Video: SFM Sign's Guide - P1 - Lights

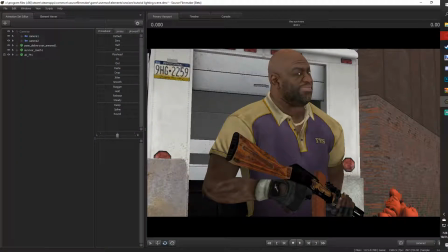Hey guys, this is Sign, and today I'm going to be doing the first in hopefully many guides on how I do things in Source Filmmaker. Today we are starting with lighting.
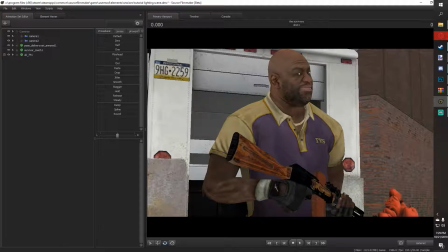It's a weird place to start, I know, but I feel like lighting is a very essential thing when it comes to Source Filmmaker. It can make or break any scene that you could be working on. For this example, I am going to be using Coach from Left 4 Dead 2.
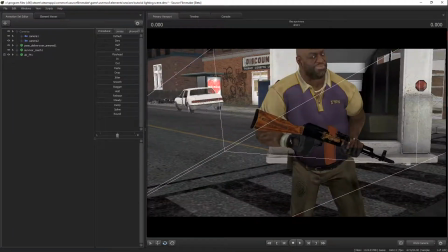This is a scene that I was already working on, but I have edited for the purpose of this tutorial.
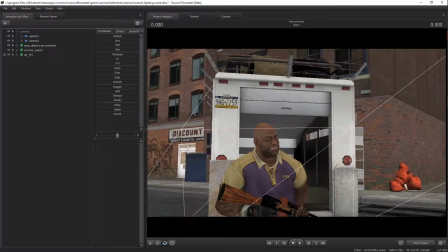So as you can see right now, our lights are currently disabled.
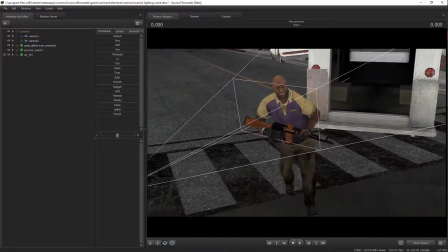This means that we are viewing everything inside what would be called in other Source games matte_full bright.
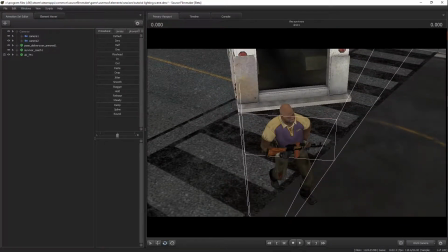This means we'll be able to look at everything that's going on in our scene without any shadows anywhere on the map.
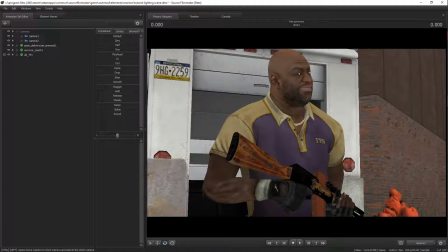This is obviously very useful for posing before getting into the lights,
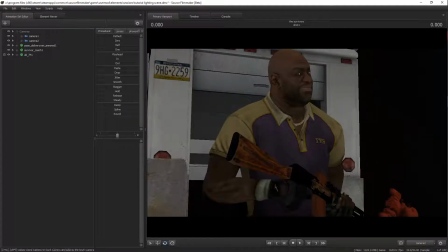but we will turn lighting on, which as you can see will make everything dark.
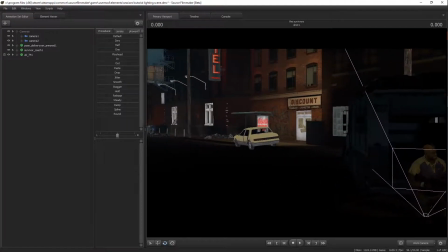Ideally you would be creating in a pure black map,
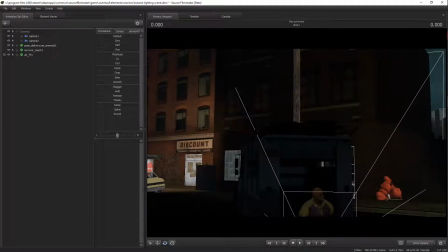but for this example we are using a map that already has some lighting in it.
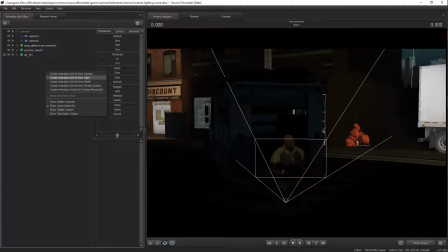So, the first step, of course, is to create animation set for new light.
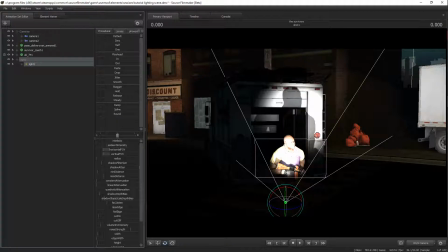This will give you a light. Here you can click on it and it will give you all of these settings. It may look a little scary, but don't worry, we're going to go over it.
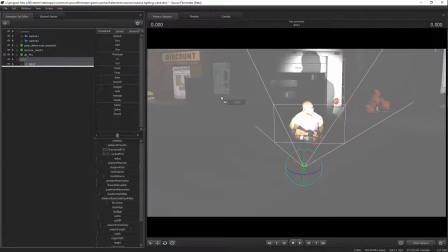Now, you can drag and drop the light into your viewport,
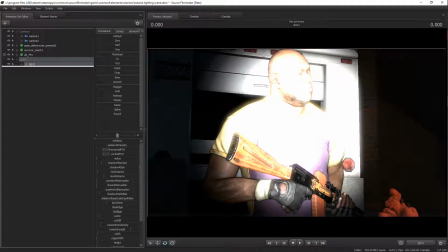which mine will look a little different from yours, but don't worry, it's just a very minor adjustment. You can drag and drop it into the viewport,
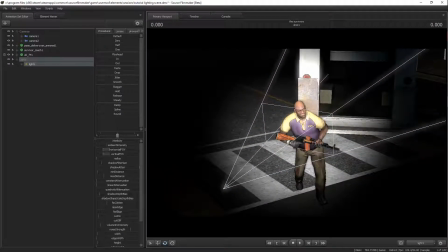and then you can use the WASD keys and your mouse in order to move around the light in the scene.
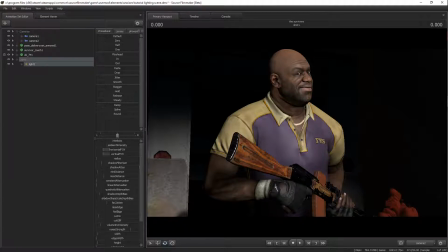From here, we can go back to our camera and we'll see that a light is placed, but it doesn't look that good environmentally.
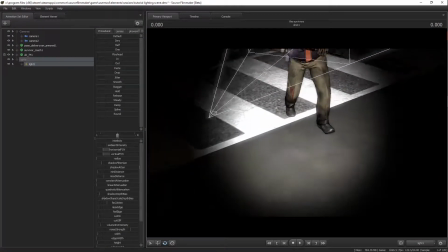So what we need to do is we need to apply colors.
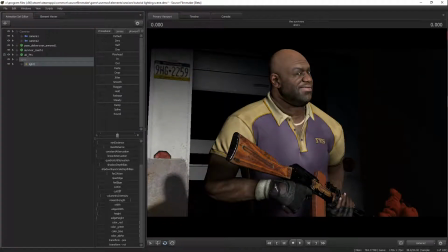So right now, the light is pure white. This is not how lights work in the real world. No light is a full pure white. So, to fit our scene, we're going to go for dark sunsetty colors.
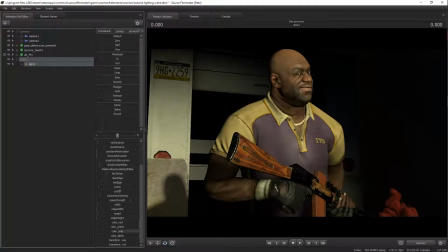You can drag these color sliders near the bottom of your light settings in order to adjust the light and its color. Once you've gotten a color you like, now we can work towards the shadow and intensity settings.
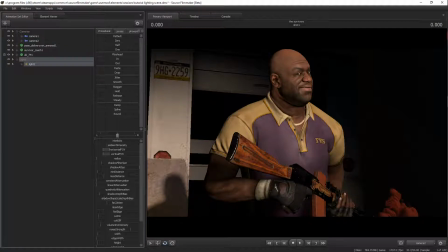These are also important. Now, a lot of this will take some experimentation, but the way that I like to do it is I like to adjust the shadow filter size to be all the way at the bottom, and then shadow attenuation, I also like to drag that to the bottom.
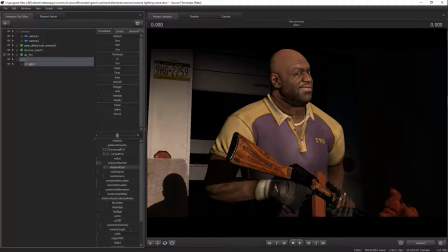As you can see, that shadow on the van behind Coach gets darker and darker the more I drag this down until it's pure black. Then, we need a radius, because if we view this now, the shadows are very sharp, and that's not how natural shadows would look.
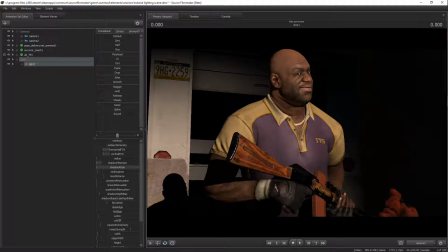So, the radius slider comes in for this. Now you could just adjust it manually like this, but I like to get an exact value. To do that, double click on the radius. From here, you will have a text window.
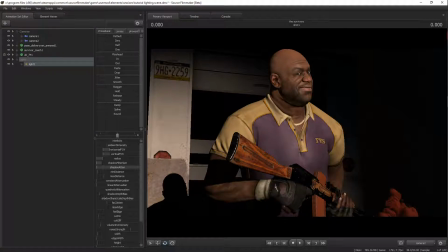Let's set it to 0.15. I feel this is a good middle ground for having a natural light. Now, if we go here, the shadows behind Coach will become softer. As you can see, all of the shadows on Coach are now soft depending on the distance of the light.
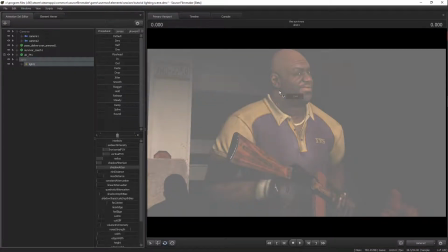This is good. This is what we're looking for. Let's adjust the light a little more.